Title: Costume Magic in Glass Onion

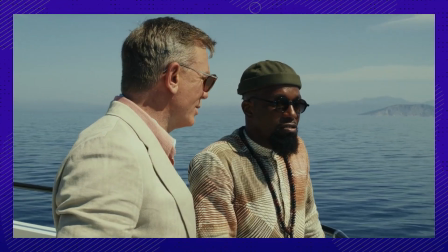(4:06)
And before we jump ship on the poolside outfits, you may have noticed Daniel Craig's costumes were the only ones not caught up to the present day.
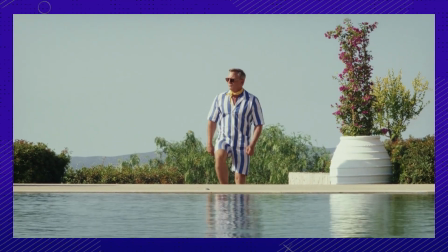(4:15)
Craig sports a modest, much more modest than Duke's Speedo,
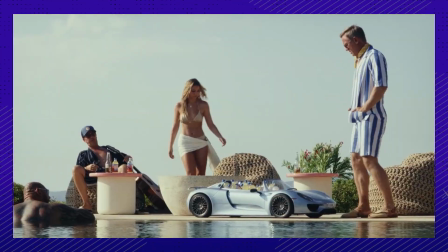(4:20)
blue and white striped matching set, surrounded by other bikinis and Speedos.
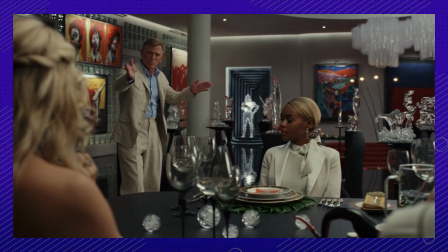(4:25)
It's very much his character, a detective stuck in the past, trying to decipher the meaning of the cases that continue to haunt him.
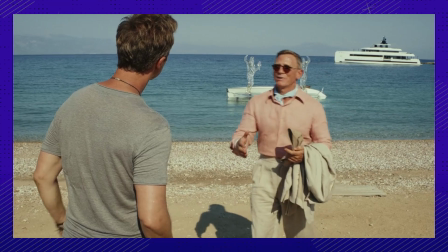(4:32)
And his outfit in the arrival scene is very particular too, and almost a little on the nose of Jacques Tati and Cary Grant from To Catch a Thief. When Daniel had a chat with director Rian Johnson, I saw the high-waisted pants, and I'm like, is that little Cary Grant in To Catch a Thief? back in the 1920s, up until the 1950s,
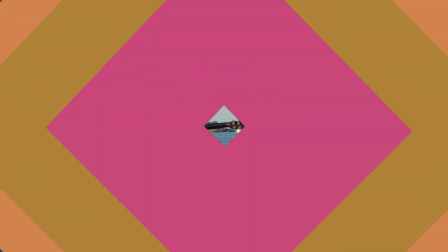(4:51)
high-waisted pants were pretty much the norm for men's everyday wear. So just like high-waisted pants, linen is in.
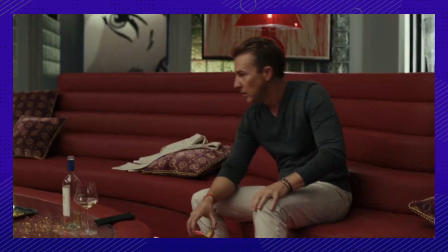(4:59)
Costume designer Jenny Eagan gave Miles a ton of linen, cashmere, and some natural fibers to keep him grounded in reality.
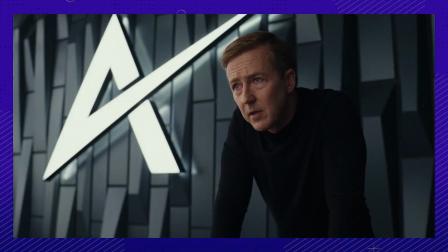(5:06)
This is actually because he's a fraud. He's using these grounding fibers to mask what he really is.
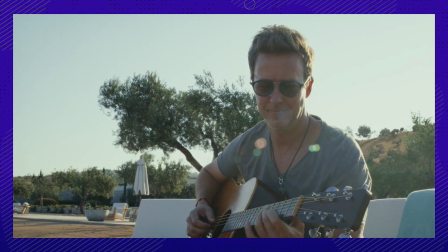(5:11)
I mean, Greece. You know, there's no reality there at all. Okay, like when he's on the beach playing the guitar, looking like the holistic guru of healing.
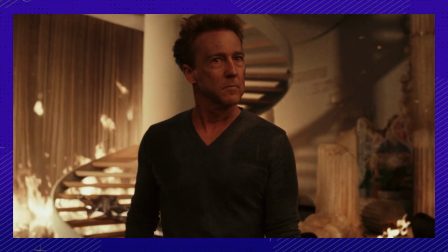(5:19)
Such a contrast to his actual character that's not natural at all.
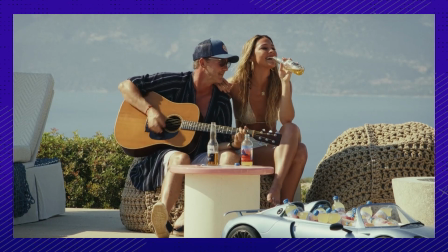(5:24)
He's trying so hard to look like something he's not, even down to the very fabric of his costume.
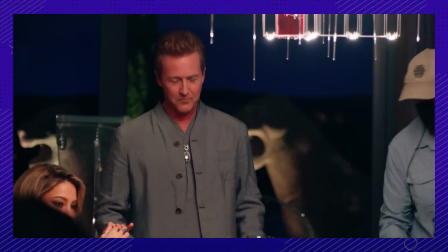(5:30)
Jenny's seeded clues everywhere. She's added unexpected layers to enrich the story, and they're so easily overlooked if you're not paying good attention.
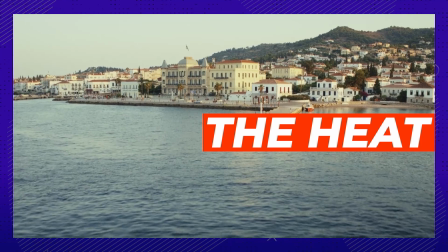(5:39)
Glass Onion was mostly shot in Greece, and it was hot, very hot.
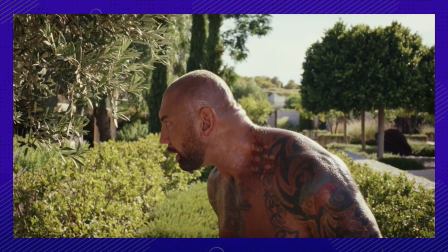(5:43)
This plays a huge factor in the way the actors were dressed.
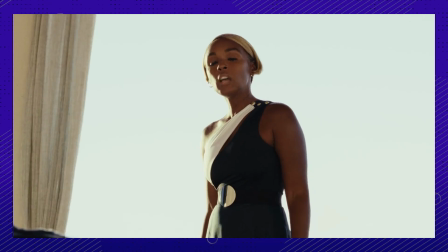(5:47)
And you might be surprised to find out that one of Janelle Monae's most chic outfits is actually a swimsuit in disguise. It's a swimming suit, but it's belted, and I just love this fabric so much.
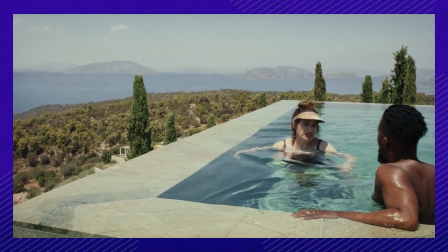(5:59)
Jenny Eagan had to be mindful of the fabrics they used because the temperature in Greece at that time was absolutely scorching when they filmed. That was the exact thinking behind this outfit. I think that was the most difficult thing, was shooting outside when it was that hot.
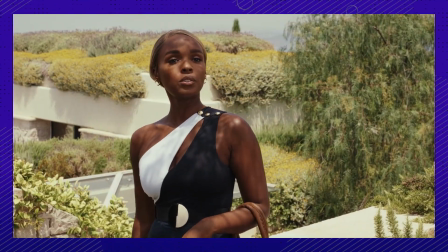(6:13)
Now, would you have noticed otherwise that it was a swimsuit?
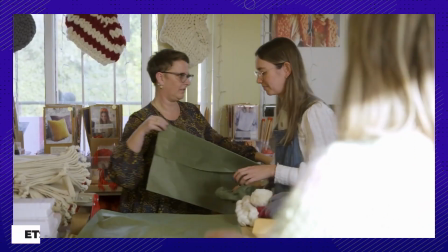(6:16)
The costume designers of the film sort of made it their mission statement to support mom and pop shops on Etsy after Chris Evans' sweater went viral in the last film.
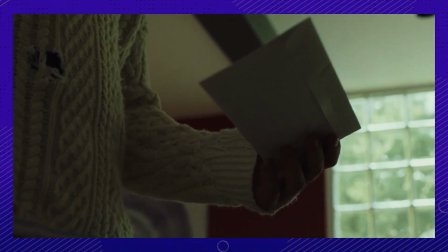(6:24)
Soon, Etsy shops left and right were selling out of similar sweater designs. And honestly, we find that so wholesome.
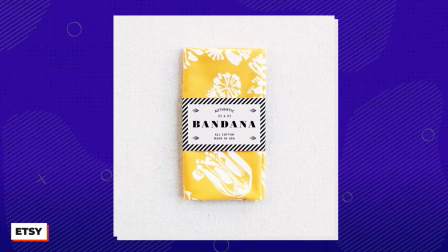(6:31)
Oh, and we found Detective Blanc's neck scarf in case you wanted to emulate his iconic style.
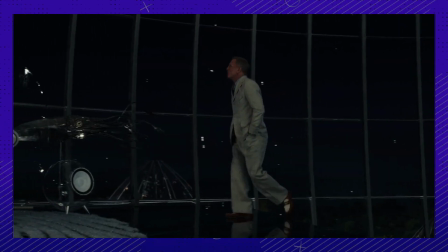(6:37)
They're just these small local people that make these beautiful bandanas. Okay, but there was one that wasn't from an Etsy shop, and that was the one from the dinner scene at the end.
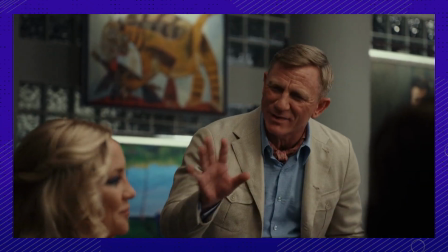(6:45)
It was handmade from vintage silk. We guess we can forgive them for the one. We're changing gears entirely here.
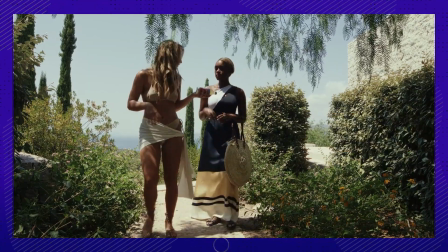(6:51)
Like, can we say festival girl?
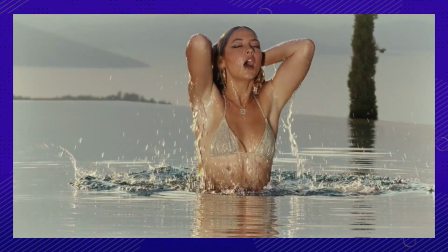(6:54)
That was the major inspiration behind Whiskey's sassy look, and it all started with a fringe bag and a pair of boots.
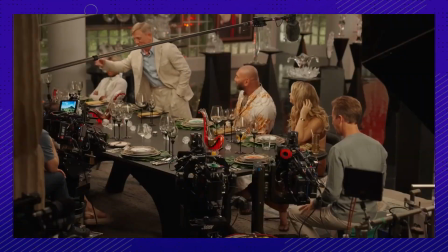(7:01)
The actor, Madelyn Cline, was in a fitting with Jenny and took note of the two pieces like right away.
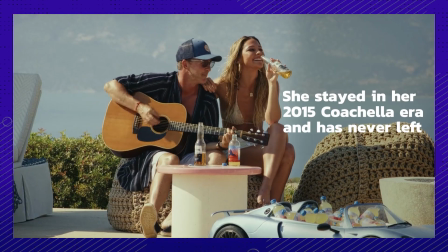(7:07)
Oh, this girl has not moved on from 2014 or 15. She's stayed in her 2015 Coachella era and has never left.
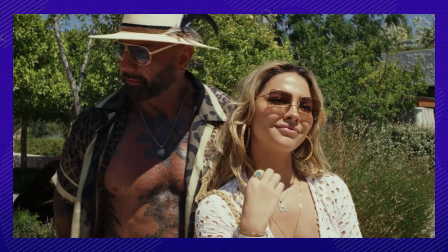(7:13)
Whiskey's cutout tops, crochet, and fringe tells us from the beginning that she's young.
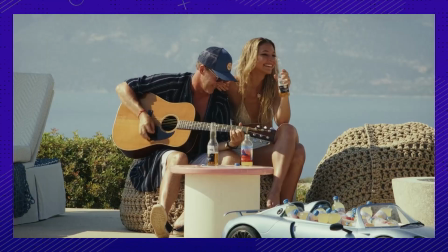(7:18)
At least younger than everyone else, and she's more focused on her looks.
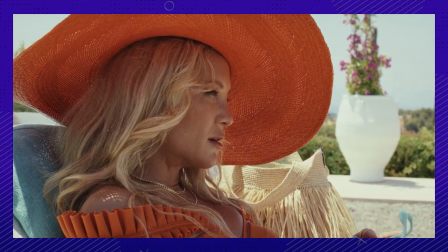(7:23)
Also, did you notice Birdie's subtle reaction to Whiskey's presence by the pool? We've been conditioned to say, oh, look at the younger, fitter version of what I used to be.
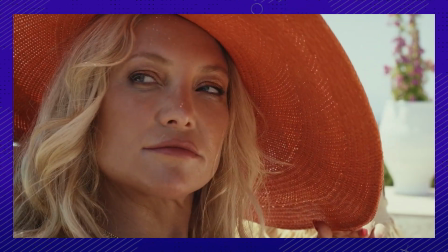(7:32)
That was Kate Hudson's discreet way of highlighting the tense dynamic between the two characters. I thought it was quite interesting the way Kate played that. It was really spot on. All right, and we're gonna circle back to Detective Blanc real quick.
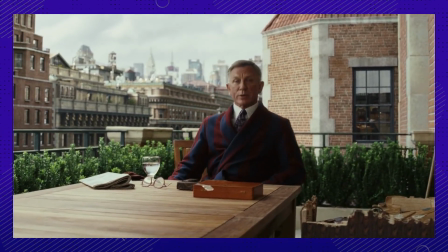(7:45)
He wakes up and puts on a pristine white shirt, suit, tie, the works. Why?
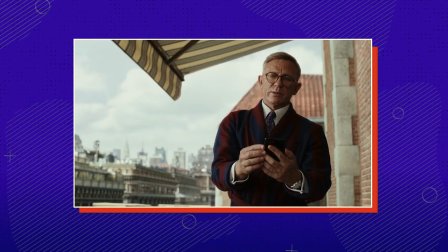(7:50)
Do you think there's a sort of psychology behind that? Which is about being prepared, being armored, being ready to go.
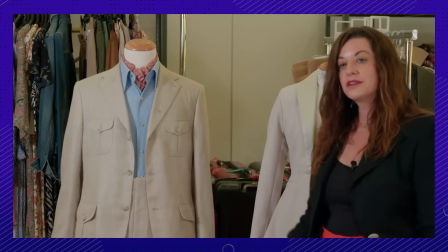(7:56)
He's a detective agency. Is it because he's prepared, or is there something more sinister behind it? He's ready, or he's a psychopath. Yeah, always a psychopath. One or the other. And we may never know.
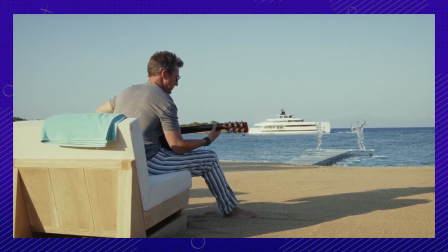(8:07)
So, did you enjoy the hidden meanings and little Easter eggs Jenny Eagan hid throughout the film?